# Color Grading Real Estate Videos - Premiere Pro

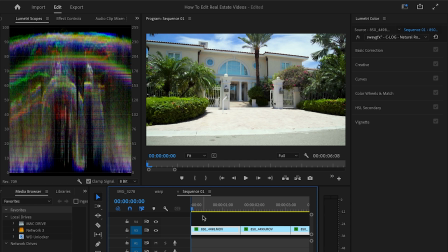All right, welcome back to another video.
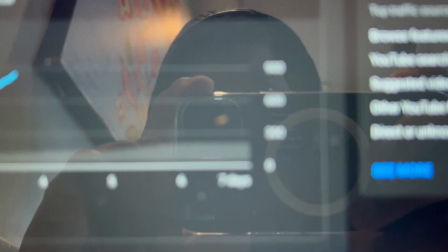The first video went crazy, so now we're gonna do a follow-up where we color grade this video, and I want to show you how to go about color grading real estate shots,
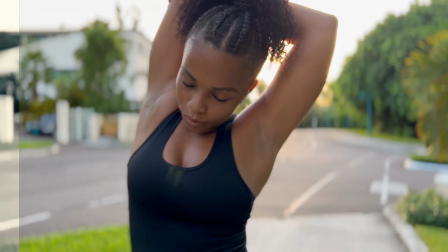because it's not like music videos where you have the room to be as I want to say fantasy like with the
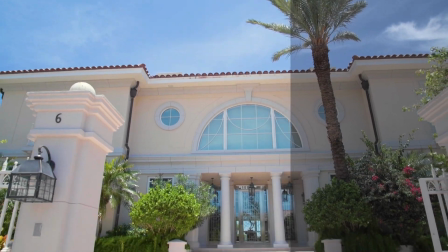videos. With these videos, you need them to be true to life, just like how the actual place looks.
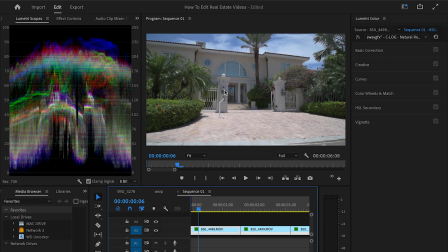You're going to need the video to represent that. You don't want to have, you know, the sky and stuff looking weird and, you know, all that crazy stuff going on. We need it to look as true to life as possible. So this video is going to be a little different as far as color grading. I'm going to show you how to try and get the best natural tone look, because that's what you're going to need to sell these listings.
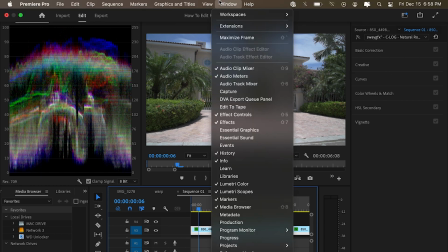All right. So here we have our shot, of course. Go to window, workspace, and color.
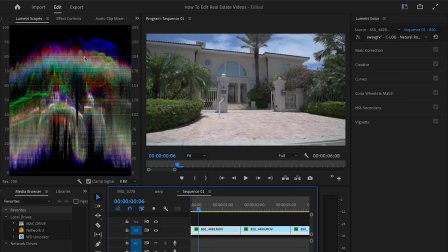And that's going to set you up. Make sure you pull open your Lumetri scopes. It's going to help you. This is basically your histogram and your color tone. All that in basically one to help you, you know, just flow a lot better. So I'm going to pull open this basic color correction. And this is where we're going to, you know, start to bring back our footage.
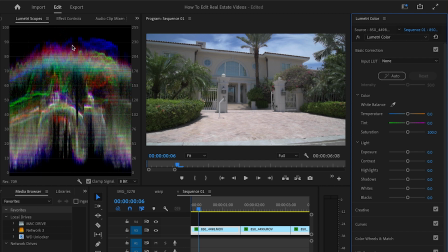So if you notice here on the left, you know, this is where we need to be focused on. This is telling me from just looking at this is we have a balanced shot. And that's perfect because that's where you want to start from. Make sure you're starting with a balanced shot. You feel me? So if you look, if I turn it to the right, you see how the red pops up.
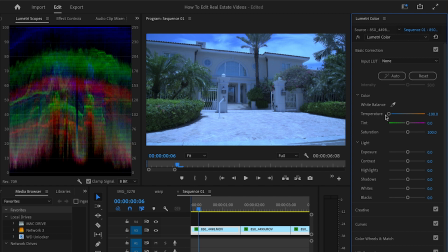And if you turn it to the left, you see how the blue pops up. So to get it balanced, you need that to be in the middle.
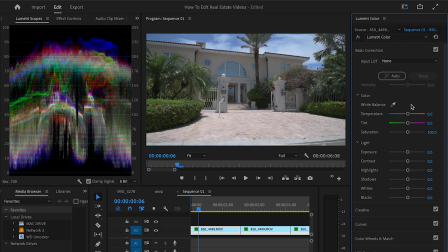So just keep that in mind whenever you color grading, color correcting. That's how you, you know, balance out your shot. Now I want to start adjusting the tones and stuff like that and just basically run you through how I go about doing it. Now I do have many videos on color grading. In each video, I try to give you some, a little different perspective so you can understand it a little better.
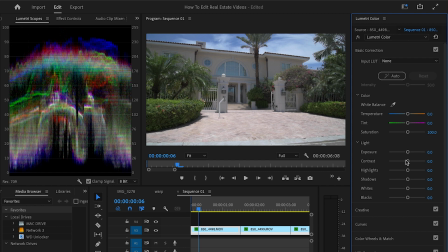So I'm going to jump over here to the contrast. And I'm going to just crank this all the way up. It ain't no like specific number you need to be using. Just crank it up until it looks good and adjust it until it looks better.
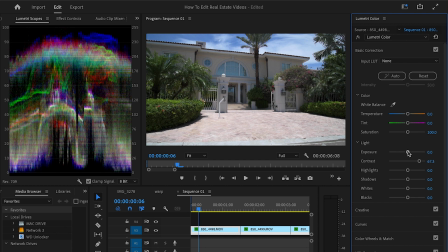You feel me? That's all I do. This is an outside shot, right? So, you know, this just need to represent, you know, daytime outside, how that, you know, how it looks at that time. So I want to pull this up just a little bit, not too much, just a little bit where, you know, we get a little bit more light in there.
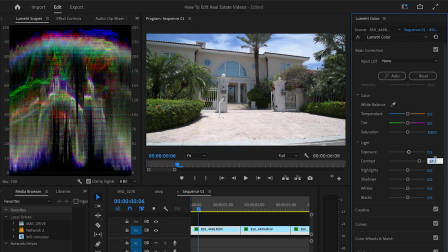All right, that's perfect. So I want to, I like full numbers. I don't like odd numbers. So I'm going to go straight to 70, crank that there. That's perfect. Now, the highlight, look over here to the left. So for us to go ahead and fix this, we just go to the highlights. And we could bring this down until it looks about right.
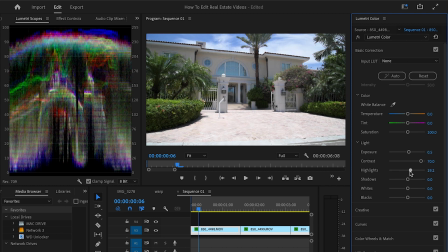Or we could crank this up until it looks about right. Any way you want it. But bear in mind, this 100 to 80 zone is like almost max brightness. So you're not really going to notice it if you like in a brightly lit room.
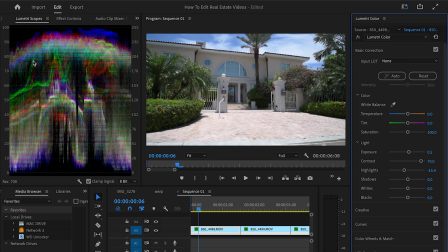But if you was color grading like in a dark room, you're going to notice this is going to be a really bright shot. So you want to keep that in mind. If you're going to be in a dark room color grading, that's going to be a really bright shot. Like it's really going to punch out. You're going to notice it then. You might not notice it in the bright.
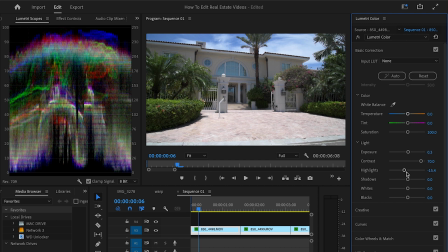If you're color grading like in an open room, all, you know, all the windows, doors, everything open, you're not going to notice it. But as you switch different scenes, because especially with real estate, you're going from inside outside, you're going to notice how strong that is.
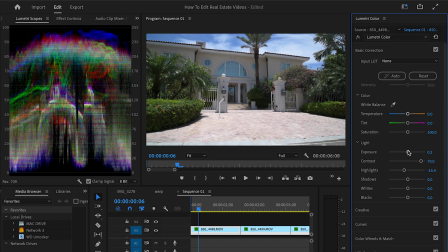So bear in mind and just try to keep it in a range that, you know, it ain't looking too overblown. So now that I bring it down a little bit, I think I might just bring the highlights up because I do want it to represent daytime. But, you know, bearing in mind that I don't want it to be as strong. Now we're starting to make our little adjustments.
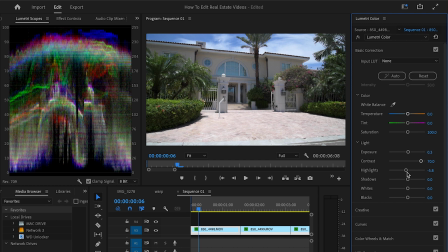So the number's looking all over the place. But this really just depends on, you know, the situation. Don't just think this works. This don't work for every situation. You feel me? So let's go ahead with the shadows. Sometimes I raise the shadows just depending if, like, if I can't see or if I want to see a little more,
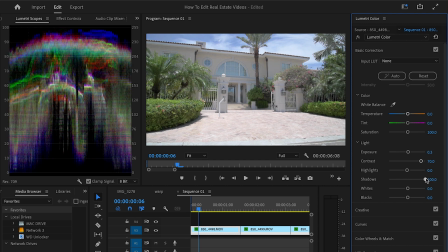you know, atmosphere of the video, I'll raise the shadows. If I don't want to, I'll bring them down.
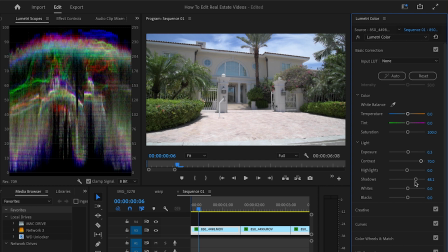But bearing in mind, this is not a music video, so it can't be too contrasty.